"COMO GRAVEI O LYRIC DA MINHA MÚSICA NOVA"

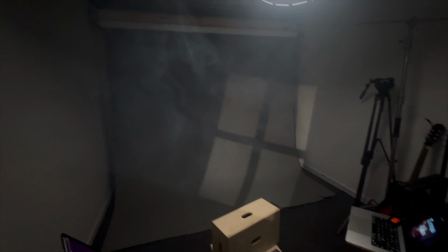e eu tô com ele aqui com o Spotlight, fazendo essa janela e esse Spotlight aqui eu comprei na Lumitech,
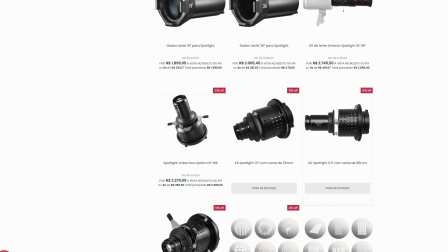que é... tem várias facas aqui que dá pra te colocar de efeito e criar vários ambientes bacanas, é bem interessante. E pra fazer um preenchimento, eu tô com esse aqui que é o Amaran 60D,
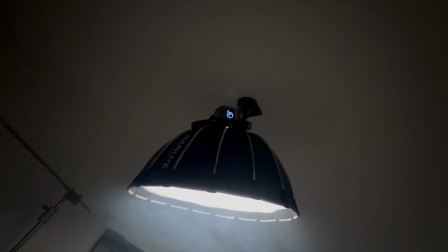eu tô com ele em 10%, talvez eu use em 5% porque eu também vi que ficou um pouquinho alto e o HLG,
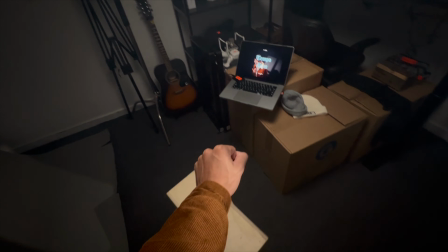que é o perfil que eu tô usando, Ele puxa um pouco mais de luz Ele tem mais range E fiz um testezinho aqui Eu já percebi
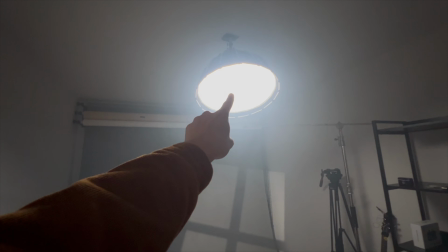isso Talvez eu vou baixar ele pra 5% Pra gravar essa cena aqui Eu tô com ele em 5.500 Mesmo que eu tô na câmera E
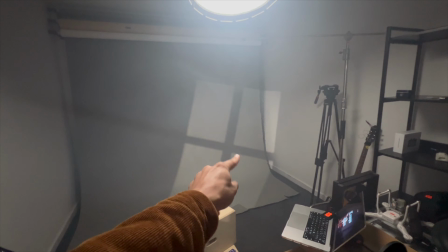a janela tá em 6.500 Pra ficar um pouco mais frio Do que eu tô na câmera E trazer esse azulzinho que eu queria pra essa cena
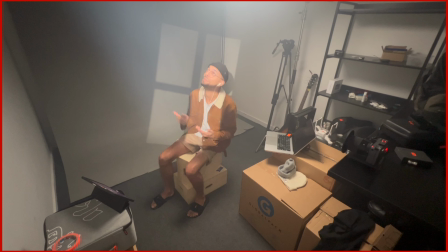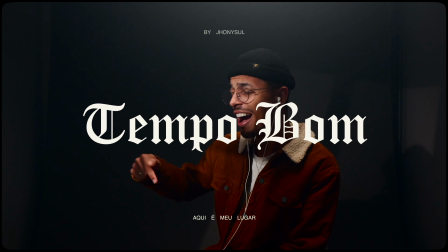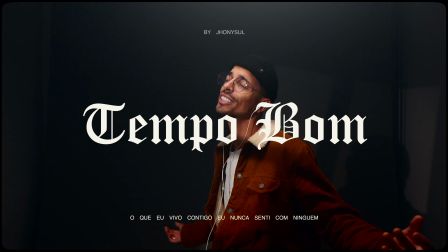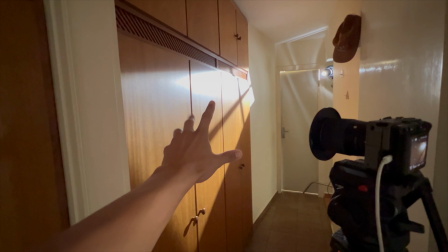Mais um dia Mais um hack Eu tô aqui no outro dia E vou regravar
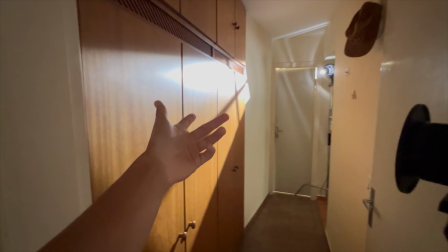Porque eu não acho que ficou com o que eu tava imaginando pra essa música Como assim?
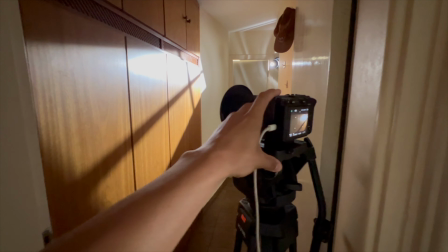Eu imaginei um cenário onde a câmera estivesse Captando a realidade Tipo,
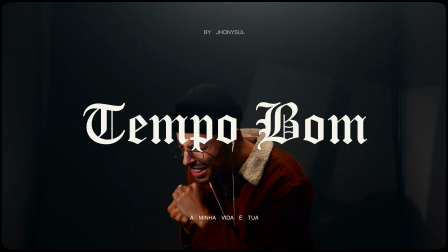eu ali curtindo a música no ambiente e tal E no estúdio ficou muito posado Era óbvio que eu tava sentado em alguma
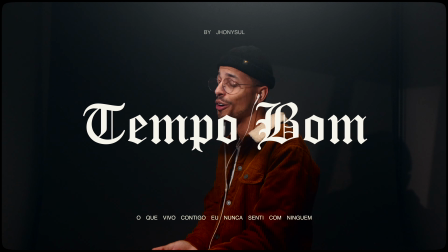coisa A câmera tava me gravando Tava propício pra aquilo Eu queria uma coisa mais real mais cinematográfica talvez,
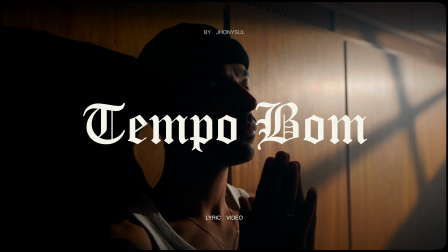e eu já gravei aqui com a Fê, e isso me fez querer voltar aqui e gravar.
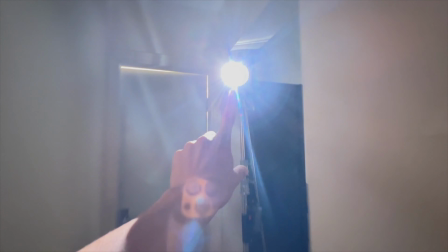Estou mantendo a mesma luz ainda, MOLUS G200, com Spotlight,
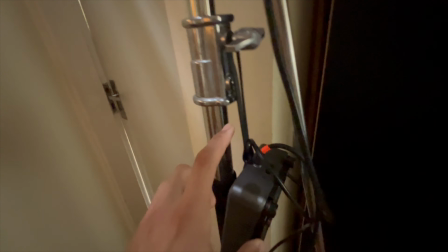estou em 6.500 de Kelvin, e em 100% de potência, porque aqui é um ambiente um pouco mais escuro, e precisa de mais potência de luz.
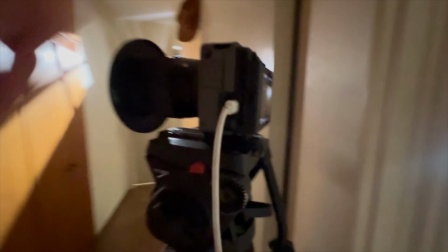De câmera eu estou com ela em 5500, 1 barra 50, 4K, f2,
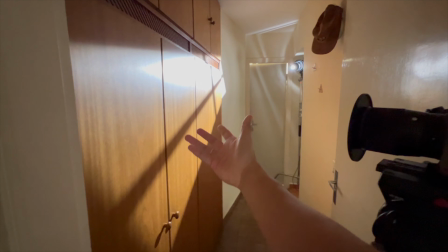ISO 125 Aqui eu vou trazer essa realidade que eu quero de estar ali curtindo a música E a câmera
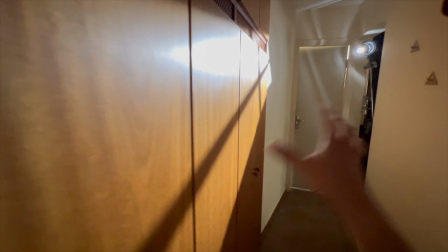está me captando E eu vou manter também o mesmo cenário que eu estava lá em relação a personagem,
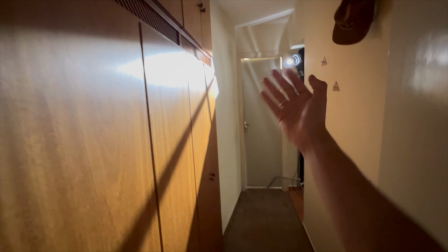luz e câmera Luz está vindo de lá, da direita digamos E a câmera me gravando aqui da esquerda enquanto eu estou olhando para frente
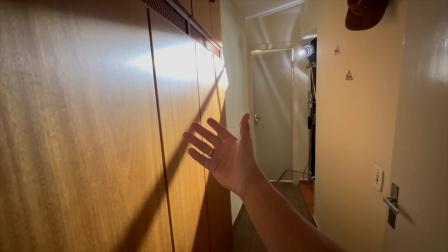Mantendo a cinematografia Me gravando do lado escuro Que me mantém essa estética Um pouco mais sóbria que a música pede
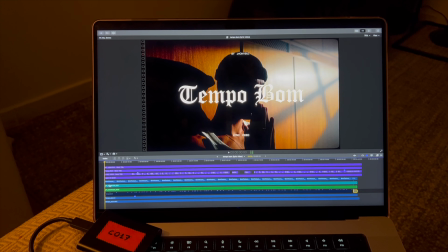O meu processo de edição Ele é um processo bem simples Eu tento sempre
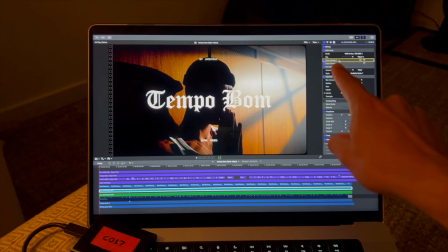ir pra parte mais prática Tanto que eu tô utilizando só duas Dois
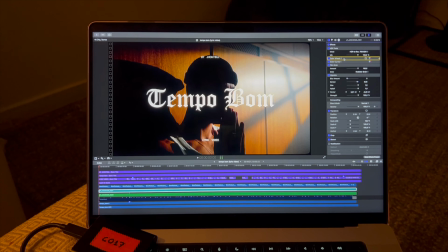processos de cor aqui O resto é vinheta em grão E o HDR Toast Que é um plugin nativo do Final Cut Que resgata esse
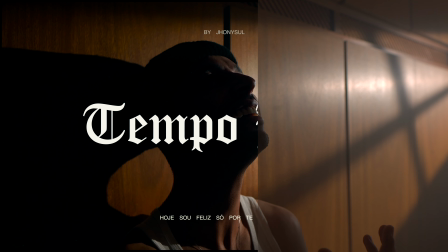Esse range Dinâmico de altas e baixas Que o HDR do HLG entrega
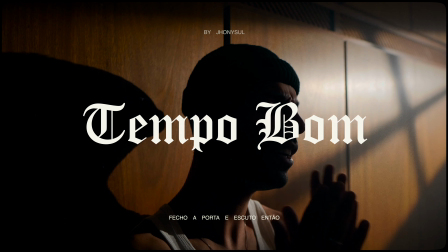E lá no Close Friends eu vou levar Esse conteúdo Tanto do HLG,
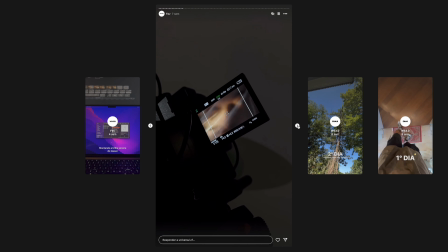dessas novas Descobertas que eu tô fazendo com esse perfil Como também de todos os meus bastidores De minhas produções,
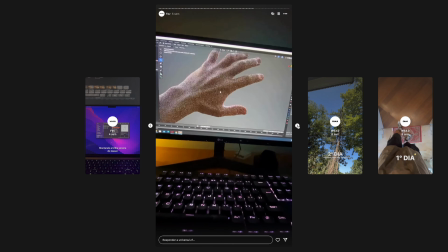até dos meus clipes Que eu vou gravar aqui E pra entrar, o link tá aqui na descrição desse vídeo Eu te espero lá dentro Timeline aqui,
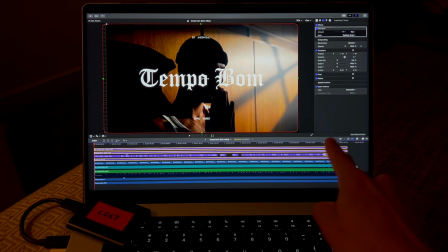essas partes roxas Aqui, são as minhas Legendas, tá?